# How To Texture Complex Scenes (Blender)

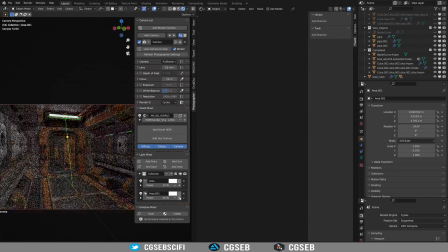You will notice that I have only lights that are white in the first place.
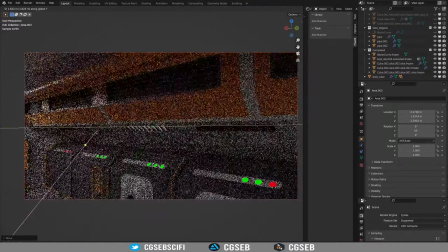I also use a black and white HDRI.
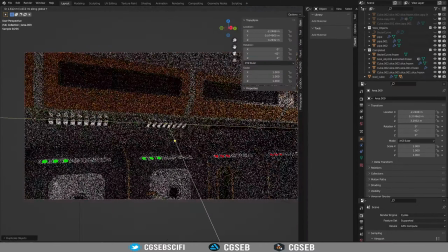And the reason for that is that you want a neutral light first, and then start tweaking the color and the temperature of the light.
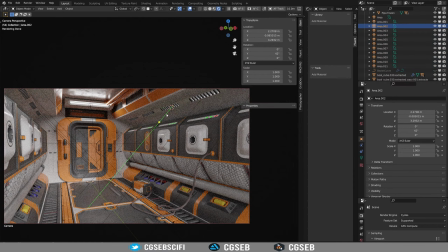Here I'm adding a little bit of warm lights on the side to have a global idea,
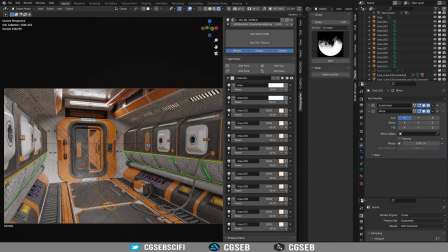but I'm not going too deep into those color configuration.
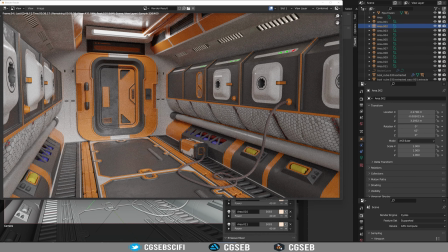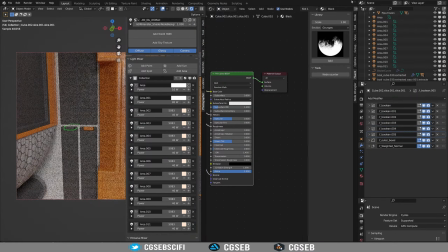So here I went back and actually changed the orange parts.
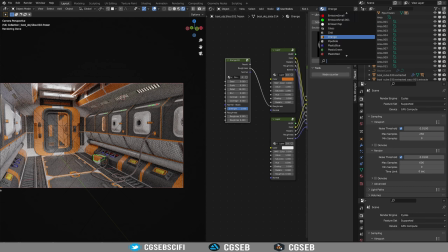There were like too many parts orange in the scene, and the orange is actually for the main and important part
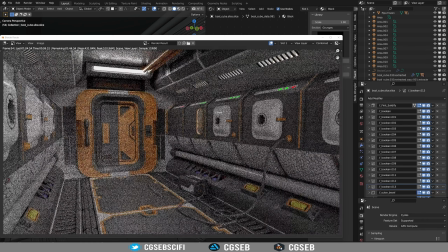of it. So if you add too many bright colors in the scene, it will
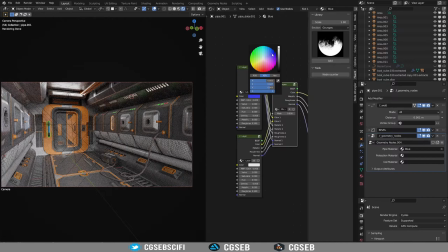not put the eye on the right object, and you will distract the viewer of the image.
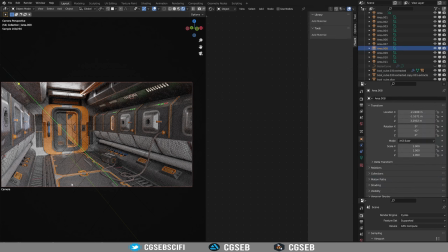I also added a little bit of blue in some parts of the scene to add some details.
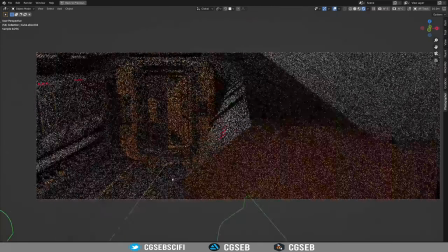So here is the decal part.
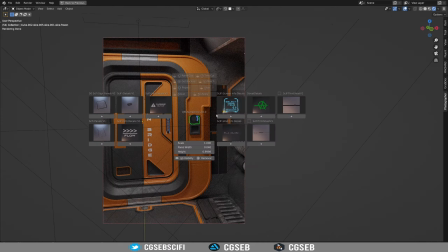I'm using DECALMachine to add some decals, and those decals I've made them myself.
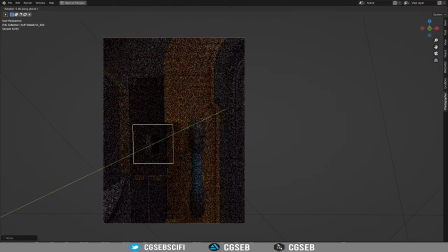I will release in a few weeks, I think,
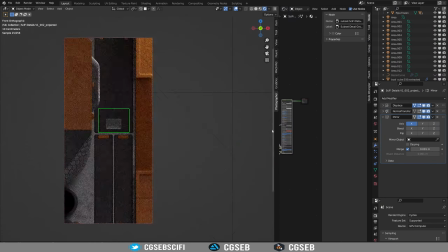a pack with the info decals that you can use in your sci-fi scene.
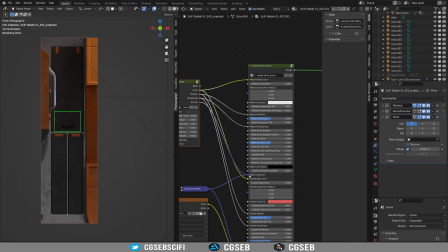And here I place them a little bit everywhere.
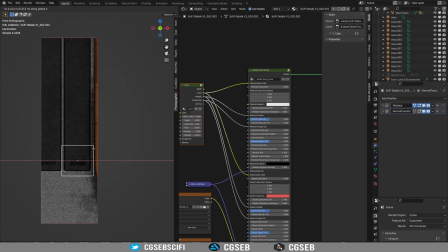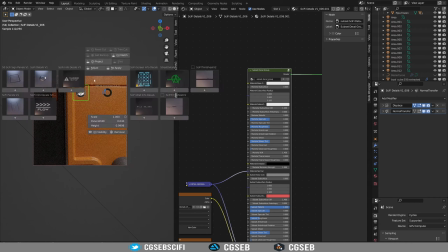Decals are really cool to add some details really quickly.
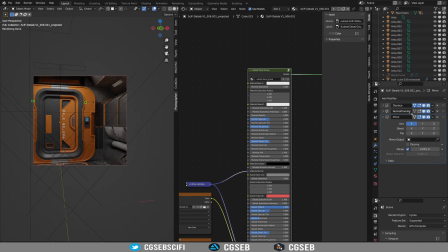Here I'm adding a grid on the door, and this is just simple, few clicks and it's on.
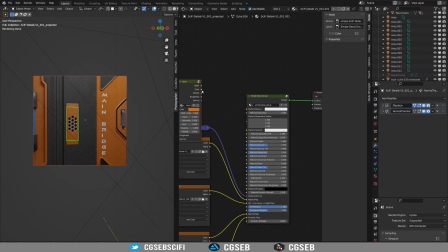And then I will add some labeling on the side to guide the user.
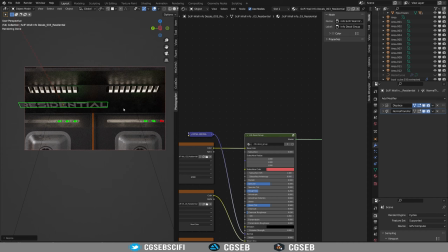You always have to think what is your scene and where is your scene compared to the environment around it. So as you may see on the door, I have a main bridge
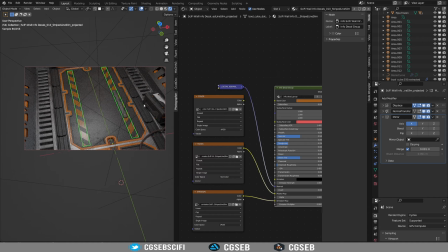inscription, and then on the side I have a residential with an arrow,
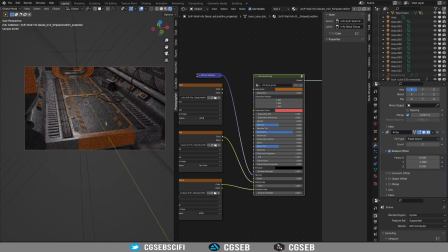meaning that behind the camera there is the residential part,
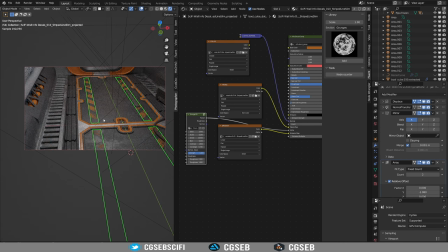and behind the door there is the main bridge of the ship.
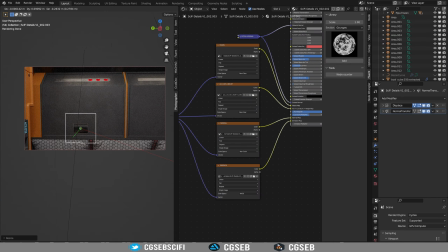So you always have to indicate where the scene is compared to what is around the scene.
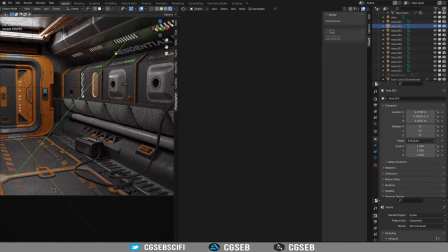So that's very important. And you can do it pretty much easily with all the labeling and
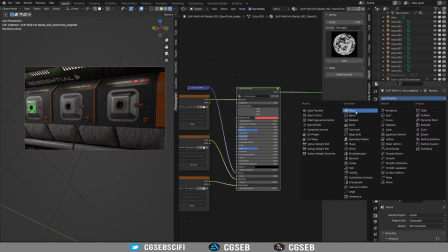info decals that you can add on the wall or on the object,
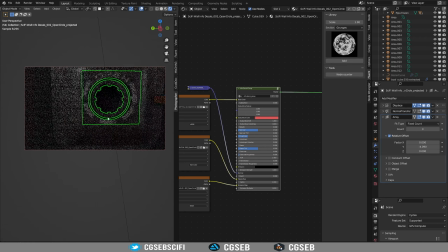and this will give clues to the viewer to see where you are in your environment.
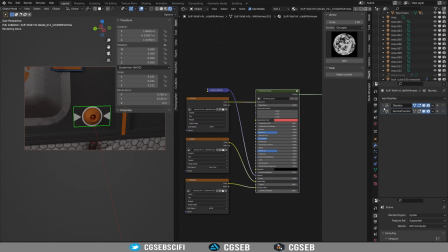So like I did with the painting, I actually go with the big decals, and then I go with the smaller decals, and this approach is pretty cool,
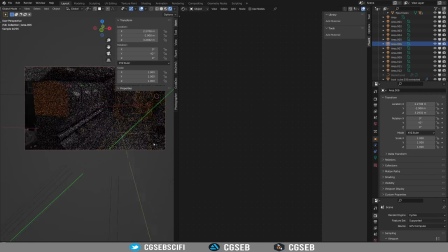and it actually allows you
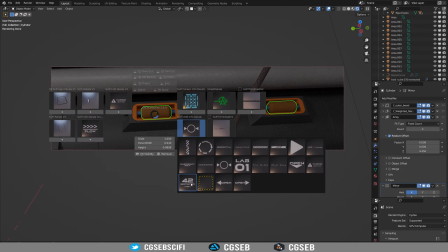to make it a little bit more simpler than going a little bit everywhere and missing some parts.
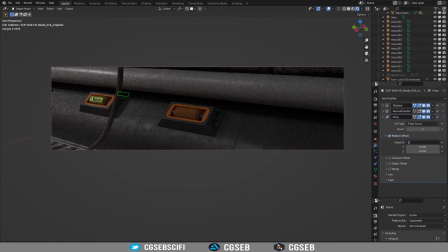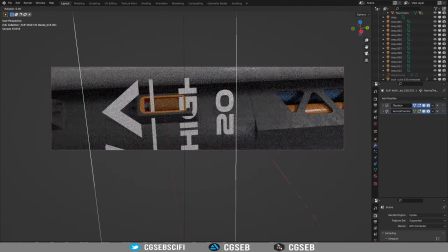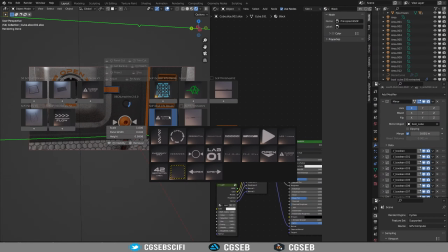So here we have the main decals placed a little bit everywhere.